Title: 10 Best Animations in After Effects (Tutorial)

In today's video, we are going to be looking at 10 different saucy little effects that you can do in After Effects to spice up your work just a little bit. All of these I use quite often in my work for various things. They just all look super cool and it's easy to spice it up a little bit.
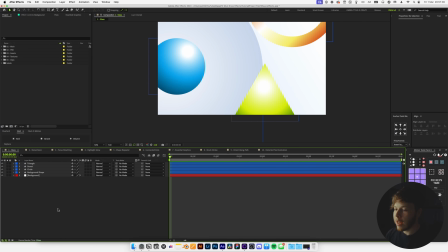[0:12]
But without further ado, let's hop straight into After Effects, where I have 10 different compositions set up, one for each effect. And they're all 1920 by 1080 at 24 frames per second. Just keeps it nice and simple. This first one is a little bit of a gloss type of look, which I love to use, especially in more modern cases or like UI instances.
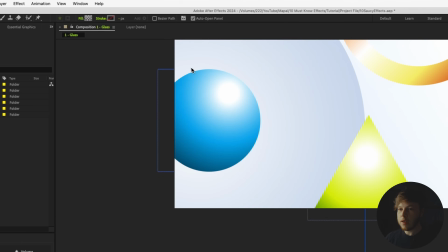[0:27]
All we're going to do is take our shape layer, just up here. You can pick any shape you want.
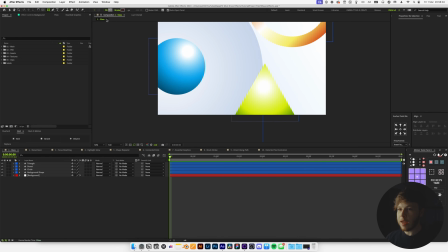[0:31]
In this case, I'm just going to use a square, and then you want to click on the fill, and you want to make sure that you have a gradient wrap selected, and then we're just going to open this up, and we actually want to make sure that we fill this all the way up, and the same with the bottom.
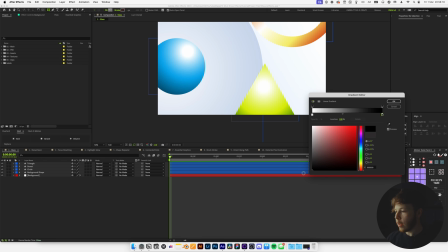[0:45]
And you can change the colors to be whatever. I'm just going to go from a white to a black color, and we're just going to draw this out right here.
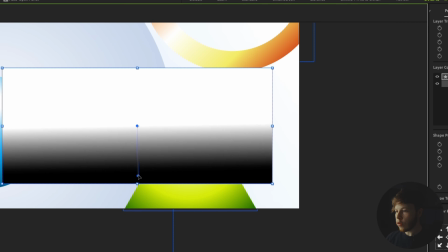[0:52]
And then if I hit V, it brings up these little gradient markers, and I'm just going to do a top to bottom here.
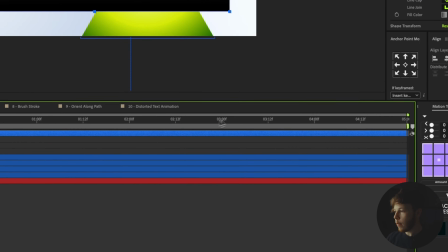[0:57]
And then I'm gonna make sure that my shape is centered.
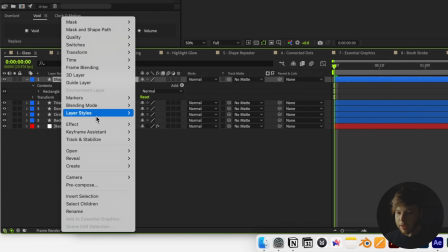[1:00]
Now, on the layer, I'm gonna right click and go to layer styles, and then I'm gonna add a bevel and emboss.
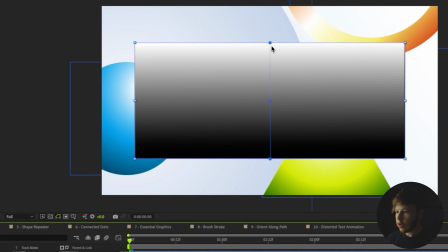[1:06]
If I go into my rectangle and go into the gradient fill and just click on that, I'm just gonna reverse this actually, just to make it a little bit easier for us to see.
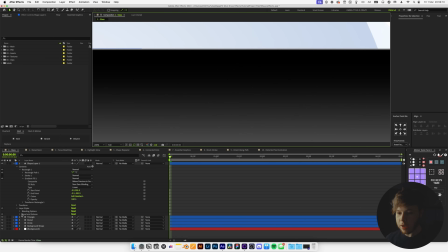[1:14]
Now you can see the little bit of a white hair at the top, and that is gonna be our main thing. It's just gonna give us just a little bit of pop. So if I go into my bevel and emboss, I'm gonna set the highlight mode to normal,
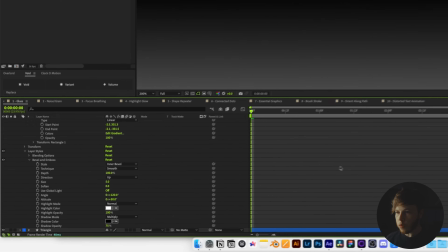[1:25]
and then I'm gonna set the opacity to 100% just so it's a little bit easier to see.
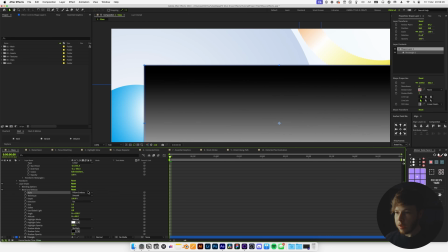[1:29]
And then you can play around with the different types of bevels and embosses and all that good stuff. We are just gonna set it to an inner bevel. That'll just give us this nice little look here. And you can go to a chisel hard if you want a different look. And then you can play around with the angle and the direction to get it exactly where you want.
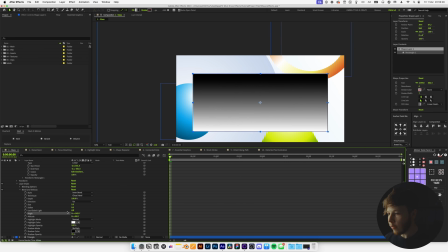[1:48]
So in my case, I want it to come from above. So by setting that to 90, you can see it comes from straight above. You can play with the altitude as well to see like the depth of it. We're just gonna leave it right here.
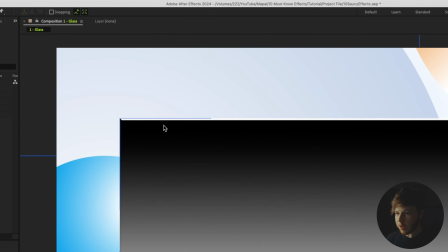[1:58]
I think 62 looks pretty good. And let's have a look at that. So now you can see we've got this nice little edge up here, which is just gonna give us, again, that little bit of depth.
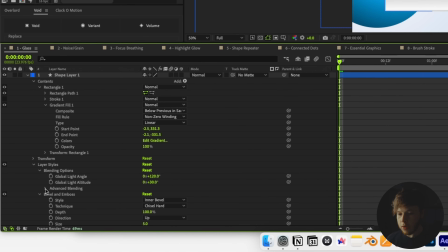[2:06]
Now we can take this and we can go into blending options and then go into advanced blending and take the fill opacity all the way down to 0.
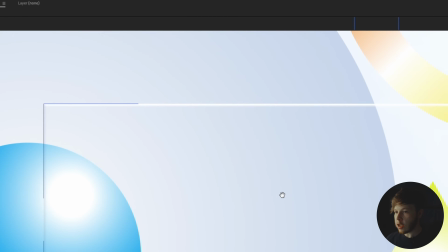[2:13]
And that's just gonna leave us with just this little edge here, and then of course the shadow as well.
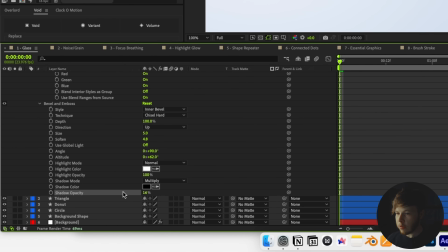[2:18]
Now, I'm not too big of a fan of the shadow there, so I'm just gonna decrease it a good bit until it's barely noticeable.
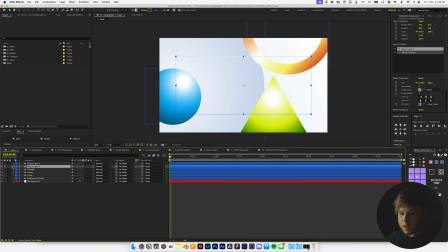[2:23]
Now we can duplicate this layer, and I'm just gonna position it below. And this time we'll actually remove the layer style and just keep the gradient.
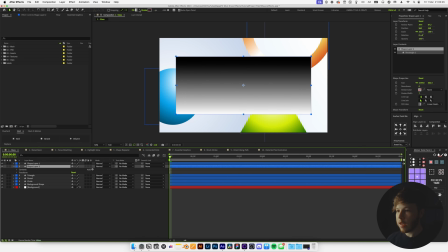[2:31]
And we're gonna click on it, and then you can pick whatever colors you want.
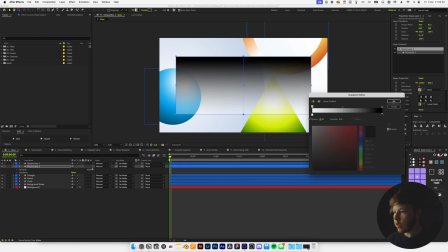[2:33]
But what I wanna do is click on the opacity for the white color and just decrease it a good bit, maybe something like 10%. And then I wanna make sure that the black is also decreased a good bit, just like that.
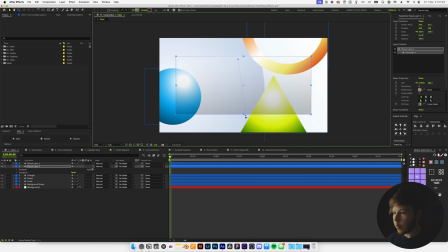[2:47]
And then if I just flip it around by taking the light to the top and the dark to the bottom, we get something that looks pretty sweet. And this is the base of our little UI window. So we get the nice gradient and we get the little highlight on top, which just gives it just a little bit of extra flair.
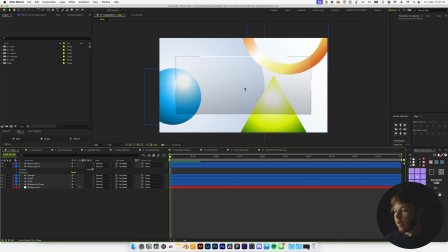[3:03]
But we still need the gloss effect of something being kind of blurred out, which is what really sells this effect.
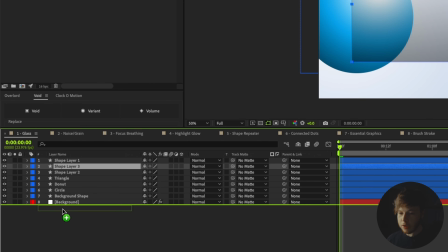[3:08]
So we are gonna take the shape layer and we're gonna duplicate it again, and we're gonna place this just below everything, and we can rename this to keep it nice and easy for us.
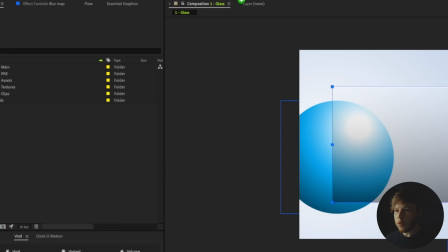[3:16]
We can rename this blur map, and we are gonna turn it on to just a regular fill,
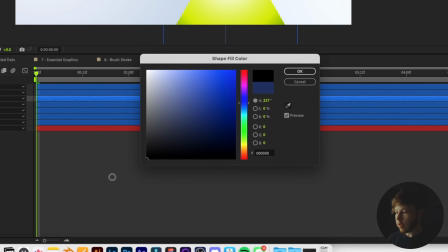[3:22]
so just a solid color, and then set it to black or white. It's not too important.
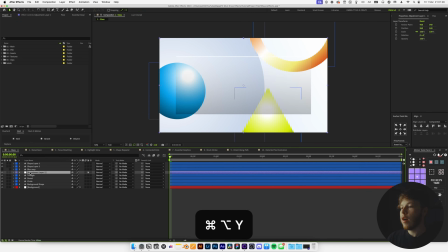[3:27]
But then we can hide that, and now we are gonna hit Shift-Command-Y to create an adjustment layer, and then we're gonna add the effect Camera Lens Blur.
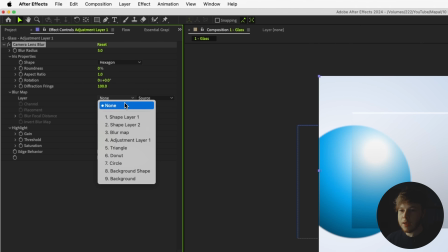[3:34]
If I then select the layer in here, and then select the blur map, and then go to Effects and Mask,
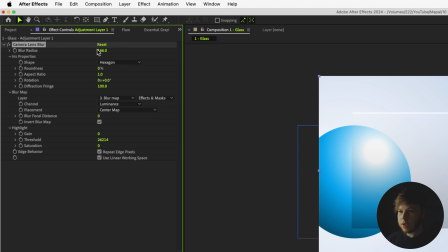[3:40]
and then increase the blur a whole bunch, and then hit Invert, you can see that everything is gonna be blurred.
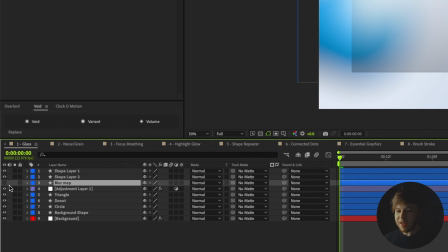[3:47]
And that's because the blur map doesn't have a background, it's just one solid color.
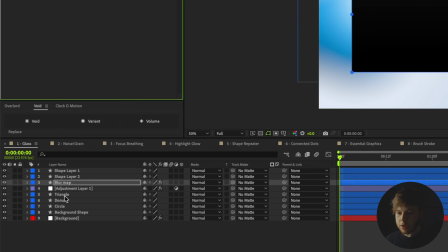[3:51]
So what we can add to that is a solid composite, and let's just decrease the blur amount a little bit to something like 10.
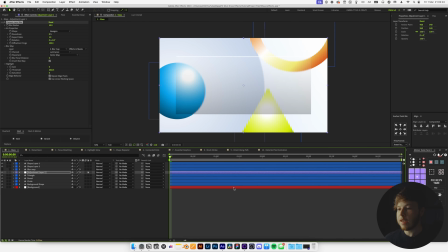[3:58]
And then if we hide that now, since we have the white background, you can see everything that is white is not gonna be blurred, and everything that is black is gonna be blurred.
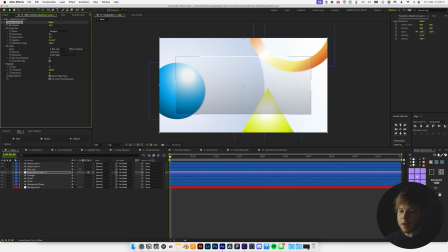[4:07]
Again, you can invert it, so it just depends on what you kind of want and the colors you use, but either one works as long as you have black and white values. And that's pretty much all there is to creating this nice little blurry gloss look. And you can adjust the gradient to get whatever look you want. You can add some colors to it, some spice, but that's just keeping it nice and simple.
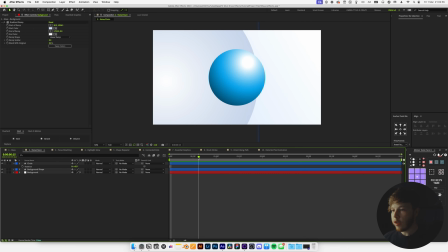[4:24]
Let's hop into the second effect, which is gonna be a nice little grainy effect type thing that just looks super cool. And it's super easy to do, and you can add it in so many different use cases. Again, we just have our circle here, and we wanna add a little bit of a grain noise kind of shadow here where it has a shadow already.
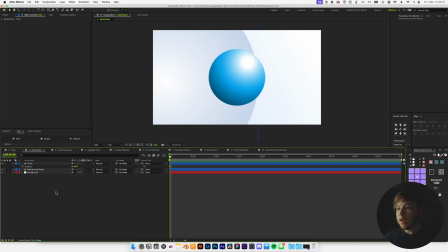[4:43]
There's a couple of different ways you can do it. You can use it with a shape layer, where you just add the shape layer and use it as a track matte. Or what you can also do is, if you have a shape here with a gradient where it goes from black to white or just a light to a dark color, you can actually duplicate it, and then we are going to add an effect called extract. And then if I solo this layer,
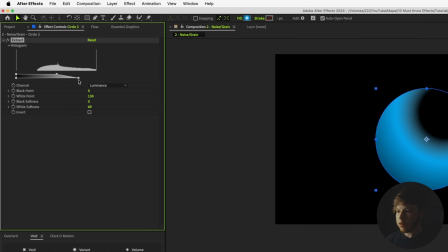[5:00]
and I'm just gonna drag the highlights down and then feather it out just a little bit and drag it in a little bit more,
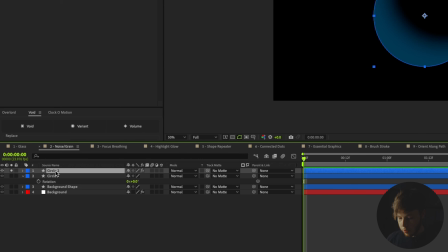[5:07]
just until we get kind of what we're going for here. And then we are gonna add roughen edges, and this is the driver of this.
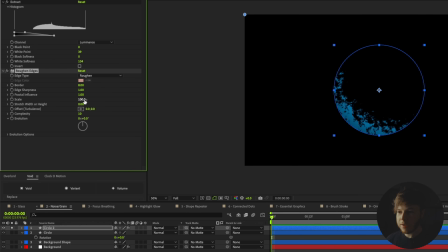[5:14]
We are gonna increase the complexity to 10. We are gonna set the scale down very low, and you can already see the little
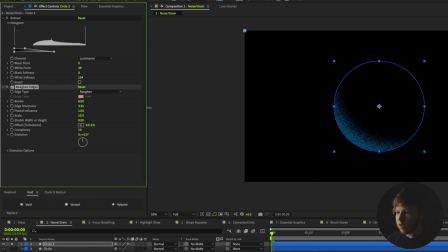[5:21]
noise kind of look we get down here, and you increase the edge sharpness to get a look that you're going for.
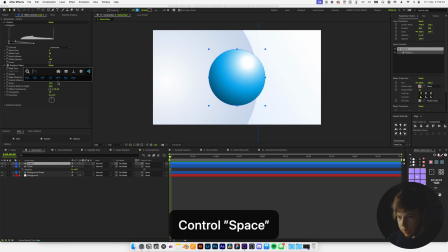[5:26]
And then if I show it again, we should have something where we can change the hue and saturation a little bit, and then just take the lightness down a little bit.
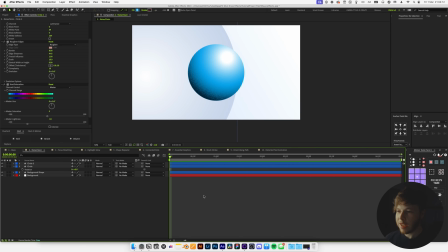[5:35]
You can see we now have a nice little shadow area here with some nice texture in it, which just adds a little bit of extra oomph, kind of like a Ben Marriott type of style. Another way you could do this is by using a simple shape layer.
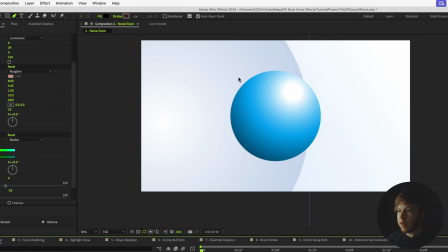[5:46]
So if you hit G to pick your pen tool, and then make sure you have a fill on, you can just kind of rough around, get a rough little shape here,
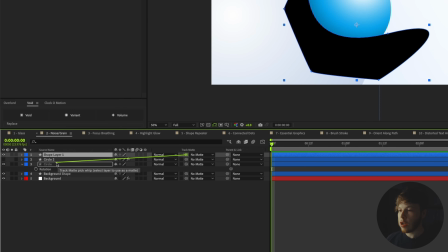[5:54]
drag around, and then you can use this as a track mat, or the original shape as a track mat for this, so that, you know, it doesn't spill everywhere.
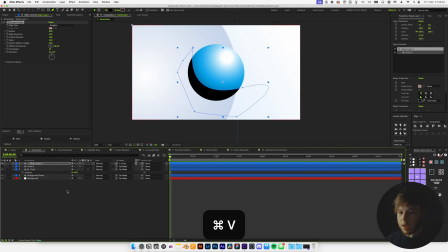[6:03]
You can take that same roughen edges by just copying and pasting it on there, and then you want to make sure you add a false box blur and drag it before the roughen edges. And then if you increase that, you'll get the same look. So really just two different ways of getting the same look.
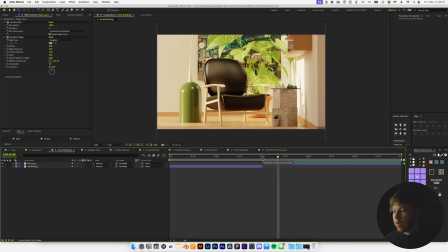[6:16]
But that said, let's go on to number 3. And this one is an effect I use all the time.
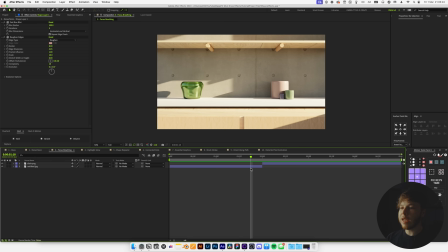[6:21]
It's super sick in selling transitions and just adding an extra layer of movement to your animations without actually doing too much. And this is kind of like a focused breathing, so taking inspiration from real world cameras. If I add an adjustment layer, and this is super simple, ridiculously simple, I'm gonna add a false box blur,
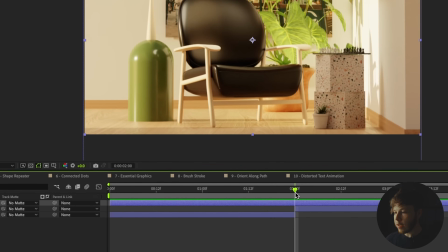[6:38]
and I'm just gonna go right to the middle and then set my iterations to 6.
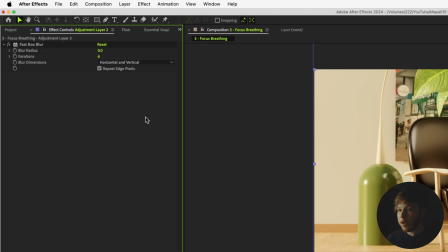[6:43]
I just like using 6 because it's a nice quality, and then I'm gonna set the blur radius to 6 as well.
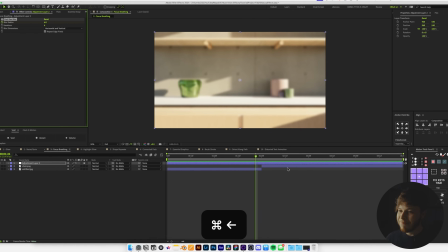[6:48]
And I'm gonna keyframe the blur radius, and I'm gonna go a couple frames back. 3, 4 doesn't really matter too much, but not too long, not too short.
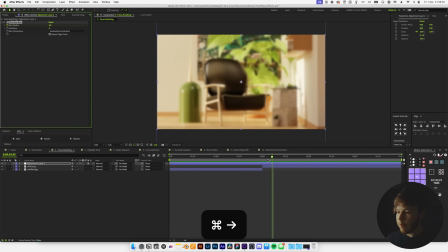[6:57]
Set it to 0, and then go forward a couple more frames, maybe a little bit longer on the back end of it, and then set it to 0 as well.
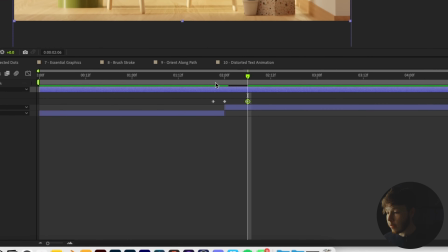[7:05]
So now if you look at these keyframes, they look something like this, and I rarely ever ease them.
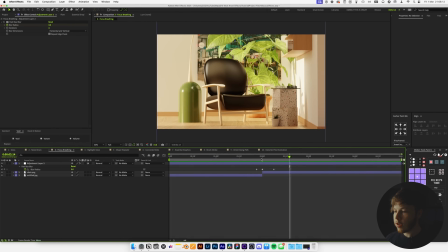[7:09]
I just have linear keyframes, and then playing it back, you just get a little bit of focused breathing here that just looks super cool.
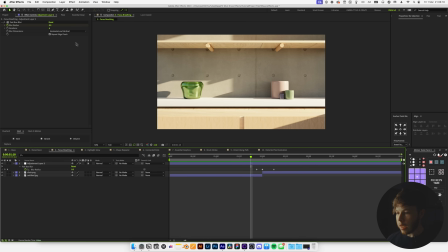[7:16]
And you can even add a little bit more to it. So maybe add right before it, you'll do maybe a little quick one. So 3 and a 0. So you just get just a little bit of anticipation before it really happens, the transition.
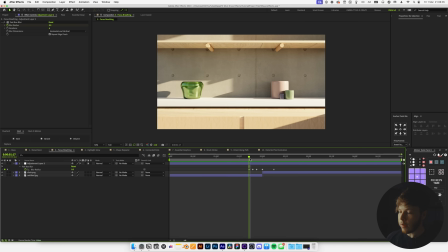[7:30]
And it's just a super easy way to sell a transition and kind of move it around a little bit. I typically use it with a little bit of transform and shake and all that stuff.
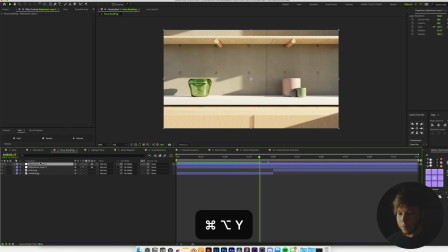[7:38]
So that would kind of look like adding another adjustment layer. And then let's add a transform effect.
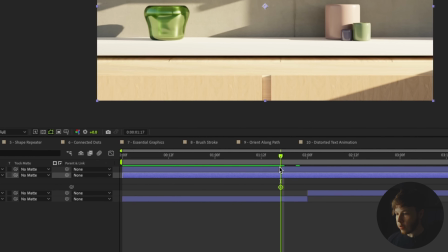[7:44]
And let's keyframe the scale. Again, hit U to show the scale. And then let's go forward a little bit and then scale this up.
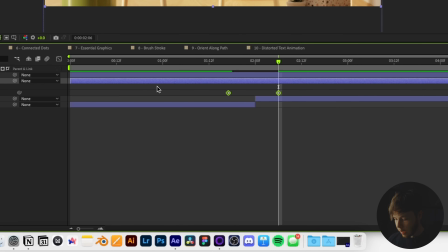[7:51]
And then we can take these keyframes and just add some ease to them by hitting F9.
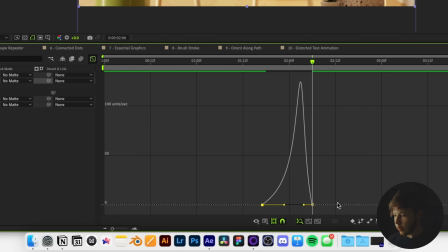[7:56]
And let's just center this up a little bit so it's the fastest right in the middle, like that.
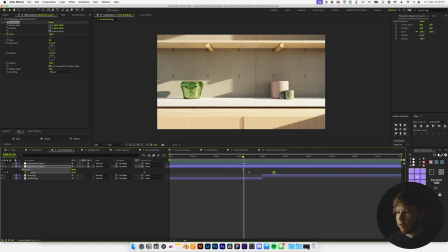[8:02]
And then playing that back, we now have just a little bit of extra movement to it. Just helps sell it a little bit.
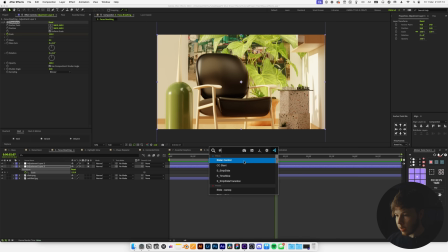[8:08]
You can even go the extra step and let's add some slider controls. We'll just duplicate that twice so we have it.
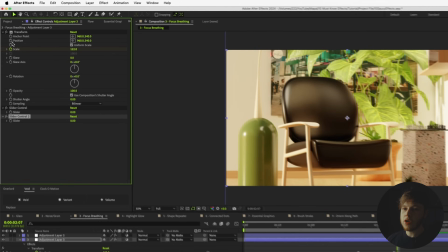[8:14]
And then alt click the position in your transform property.